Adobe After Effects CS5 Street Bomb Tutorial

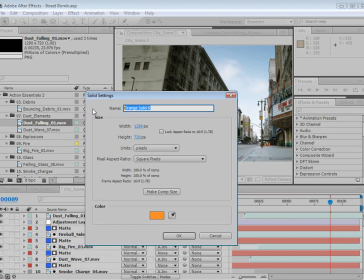And this is going to be our light. And we'll choose OK. And we'll shut it off.
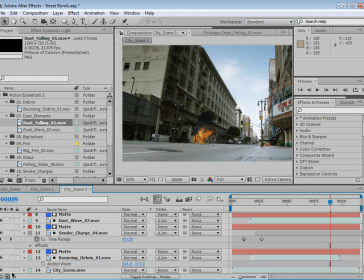And we'll solo our city shot. And we'll zoom in. Make sure that you have that layer selected.
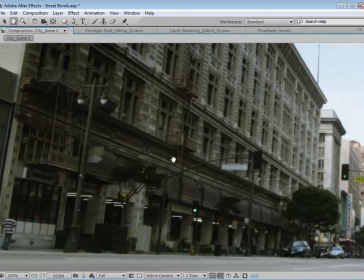Take the pen tool, and we need to start drawing lines around the surfaces that are going to be lit up by this explosion.
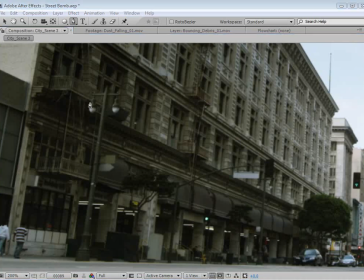So one of the first things that we see is this overhang ledge. So I'm going to take the pen tool and draw a shape around that ledge, and be sure to include the balcony here.
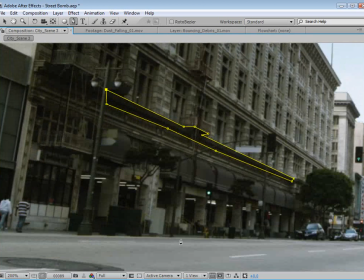And you just want to make sure you select the area that's right around where this is going to happen.
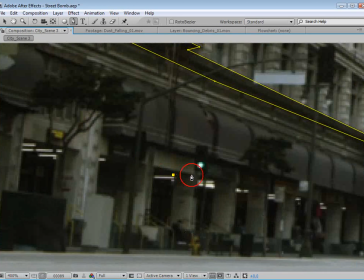And we also want to grab these pillars, so we'll draw a selection around them.
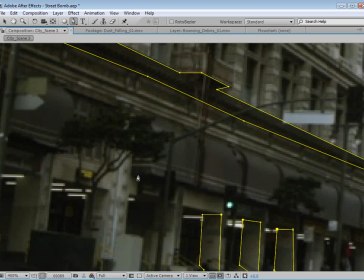And we also want to have a nice edge of this balcony kind of cover. And this is going to be a very refined mask. So we'll just make some adjustments here.
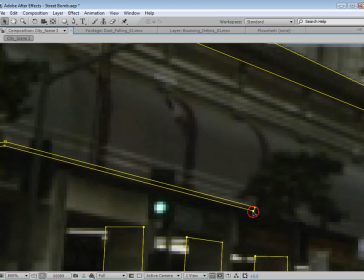I mean, this is a very subtle selection, but if you look at the example,
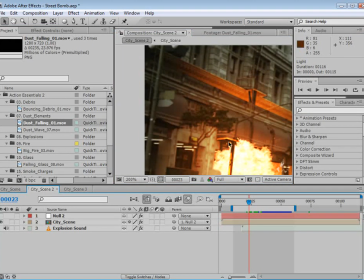you can see it makes a huge difference. And, you know, that's what we're going for.
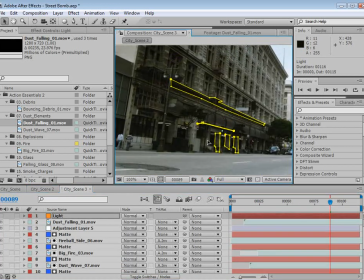So that looks pretty good. And any other things that you see, go ahead and select them. It's going to really add. So go down here, we'll unsolo the layer, and we'll turn our orange back on.
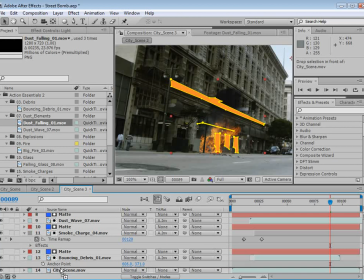Now we want this to be right above the raw footage. We could solo it. Now I'm going to change the transfer mode to classic color dodge. And we're going to lower the opacity.
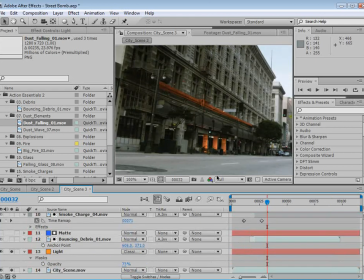So that creates a nice light up effect. Okay, this looks pretty good, but I want to add a little bit of light fall off. So I'm going to select the layer, take the ellipse tool, and draw a shape right about where the explosion would be coming from.
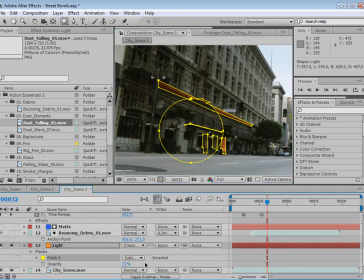And then we're going to change that to subtract and invert. So that's adding back in the area. And then we feather that mask and maybe expand it. Expand it right here.
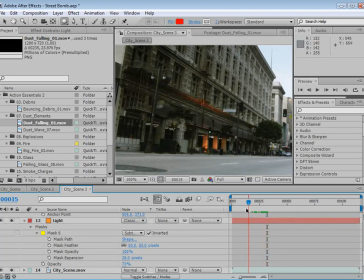So that creates really nice fall off, so that it's not just, you know, sharp edges. It's you know, nice blending and all that.
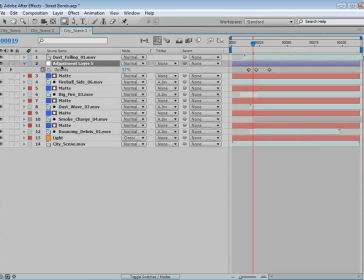So we want to make sure that we match the opacity of our glow with the opacity of our light. So we can, you know, just line this up. We could link them together, or we could just do it ourselves really quick, fade it in, and then fade it out.
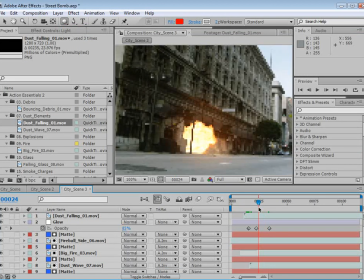So that we've got that. I might even turn it up some. And even offset it some.
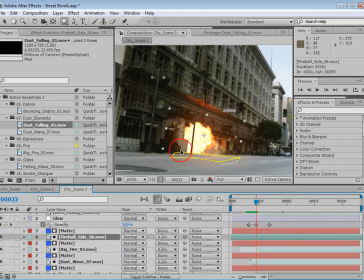But you can see that really makes a big difference, especially that little edge around there.
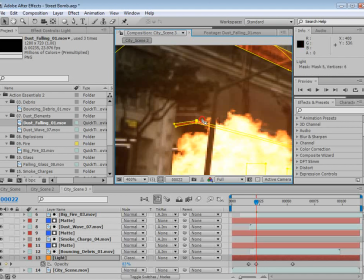And we might even make it a little bit larger so that it stands out, you know, a little bit more.
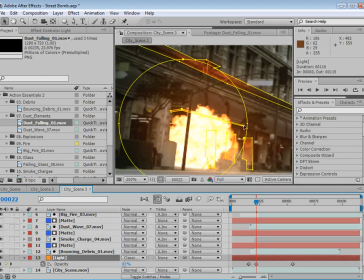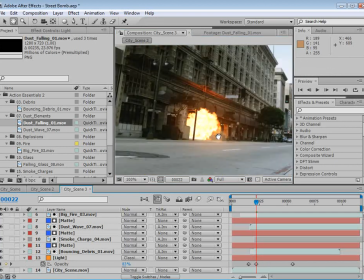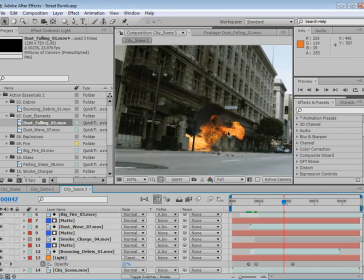All right, this looks pretty good.
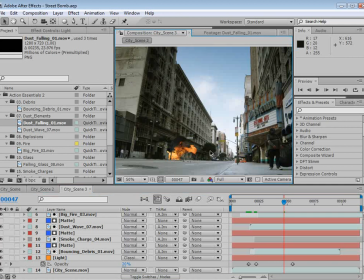And we do have a great tutorial at videocopilot.net for adding some earthquake camera shake, so I won't bore you with that. But you can really see how all these elements together can create some very unique and some very cool effects.
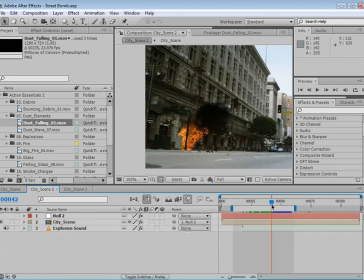So I hope you guys found this tutorial useful. My name is Andrew Kramer, and we'll see you next time.